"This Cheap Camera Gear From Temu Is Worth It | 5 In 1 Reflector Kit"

Hello everyone, thank you guys so much for clicking on this video. We're back in my living room again, which means it's another tutorial behind the scenes style video, more laid back. So grab your drinks and snacks and let's get right into it. In this video, we'll be testing a 5-in-1 reflector disc from Temu.
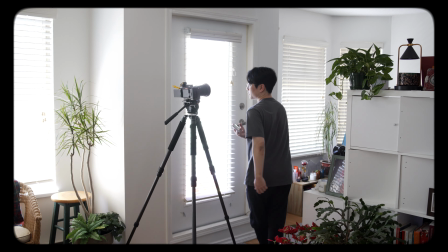19s
So let's see if it's actually worth it. So in today's example, this is a shot.
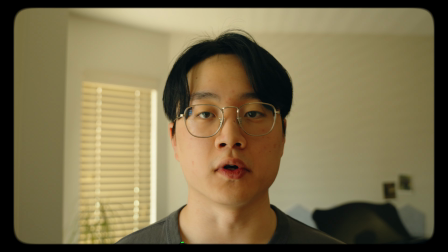24s
It's a pretty straightforward talking head shot.
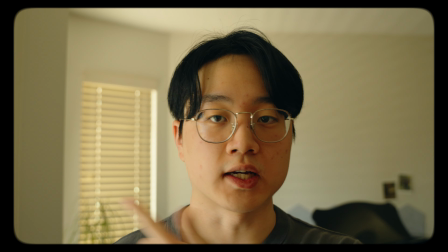26s
You could see I am motivated by the window, and the window is our key light in this example.
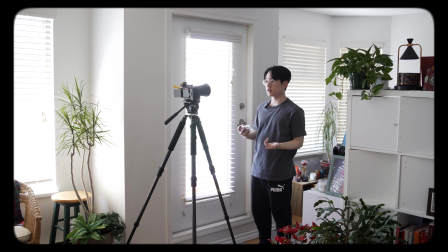35s
So in this case, you could see the window is coming in and creating this nice shadow fall off, but also this really nice bright part of my skin.
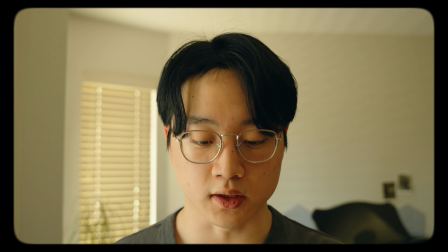45s
You could see the ratio is 1:1. And if you take a look at my Monitor Plus app, the exposure is pretty good.
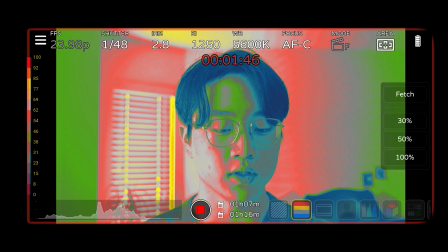53s
As you can see our skin tone is lying around the 46 to 62, which again from the Booklight video, that's the medium IRE that you want to be when it comes to skin tones.
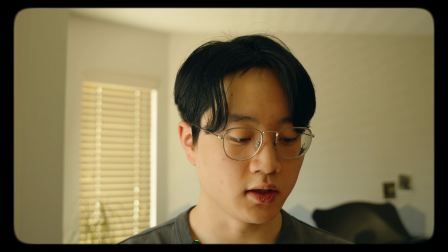67s
So this is pretty good. And as you can see, our shadow side is actually a little bit lower in the 23 to 38 area.
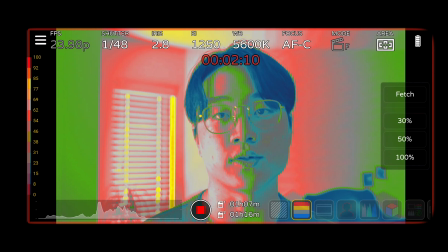76s
So this is where you can decide as a creative to use the 5-in-1 reflector. So let's get right into it. So the 5-in-1 comes in a package like this. Mine is actually a 3-in-1, but you could find 5-in-1s pretty much on AliExpress, Amazon, or even Temu in this example. And when you're taking this out, just be careful because these things, they will pop out of nowhere. So just watch your heads and boom, now we have the 5-in-1.
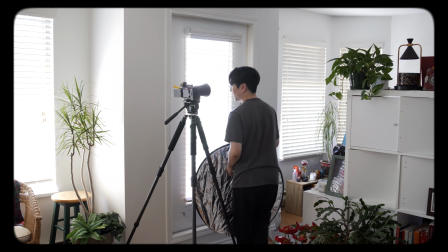109s
So in this case, going back to this angle right here,
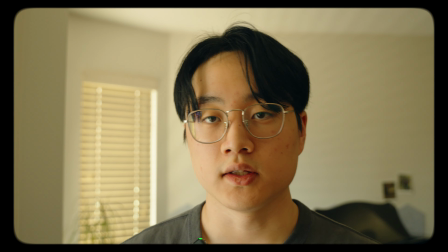115s
if you want to add more shadow, the 5-in-1 actually has a flag.
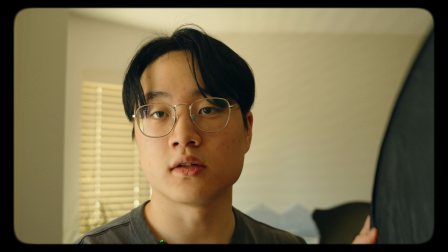120s
So now if I bring this up, you could clearly tell some of the light gets cut on my face.
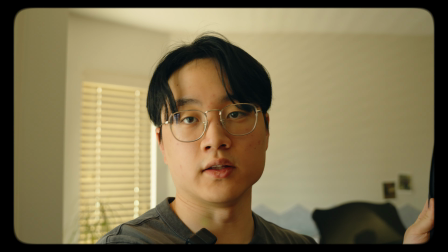127s
So as you guys can see, as soon as I bring in the black side of the 5-in-1, you could see the exposure becomes darker.
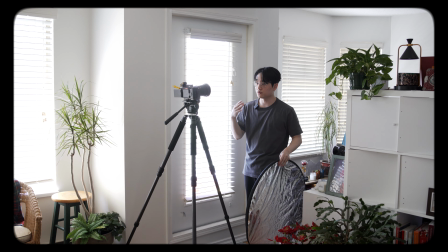135s
So if you like the moody, dramatic look, you could go for this type of look.
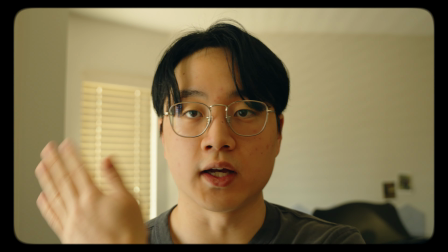140s
However, if you want to fill this shadow side with the light that's coming in and to really enhance your single light source,
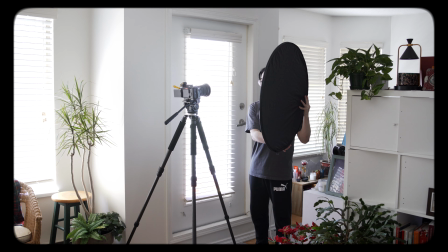149s
you can use the reflective silver side, and as you can see, the light fills in some of the shadows.
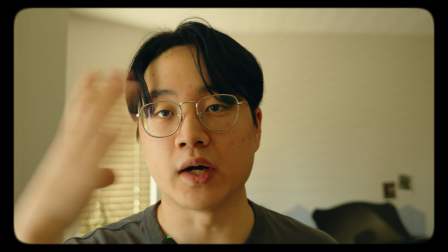156s
So what it's doing is it's taking your key light and bouncing the light source to your shadow side to make it look more vibrant,
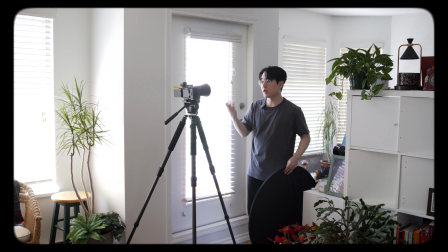165s
to make it look more cinematic. So depending on the type of shooting that you're doing,
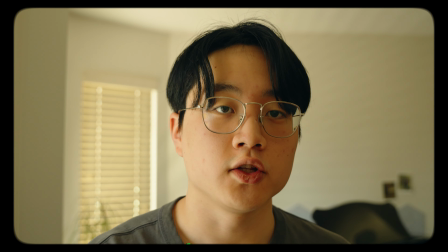170s
if you're filming a short film or a documentary where you want to keep the shadow side on the camera side,
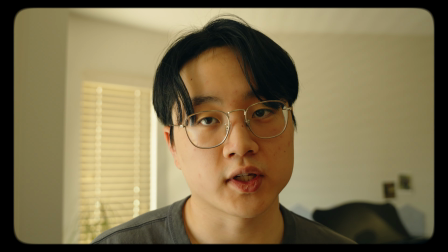176s
then for sure, keep it that way.
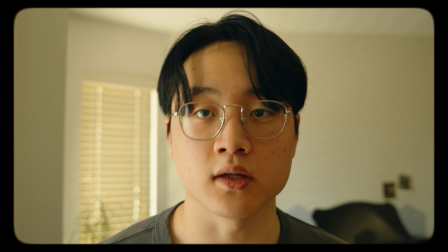180s
However, if you're shooting like photos for a company where they need headshots for the company's employees,
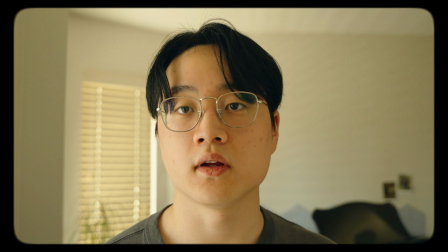189s
sometimes you want to use a 5-in-1 reflector like this to really fill in the light,
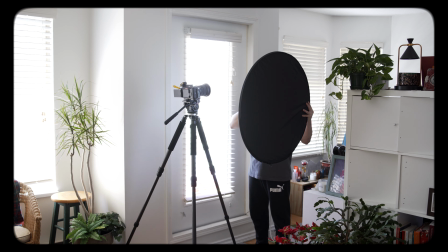195s
to keep it even all over the face. So again, it's a simple video.
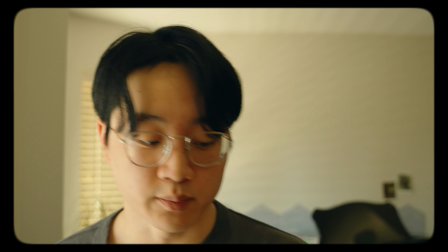201s
It's a simple video going over a simple technique, and that's not it.
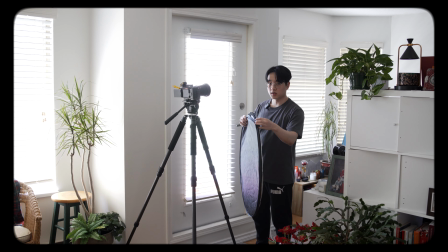204s
There's also, because it's 5-in-1, it also has a diffusion sheet as well.
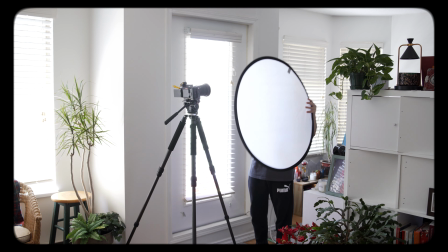210s
So if you wish to diffuse the light, you can as well.
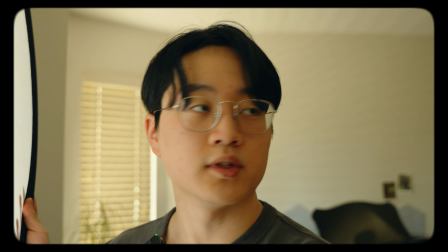214s
So as you can see, the amount of light that gets diffused just for using the diffusion side.
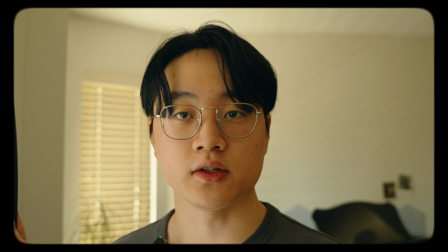221s
So as you can see, as soon as I go up and down, you could see the exposure and the softness of the light changes.
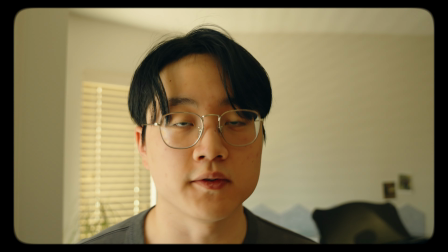230s
So that's the great thing about 5-in-1 reflector disc, is that you have the ability to
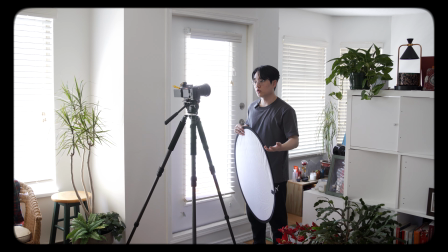236s
take out light or diffuse light or even make it darker.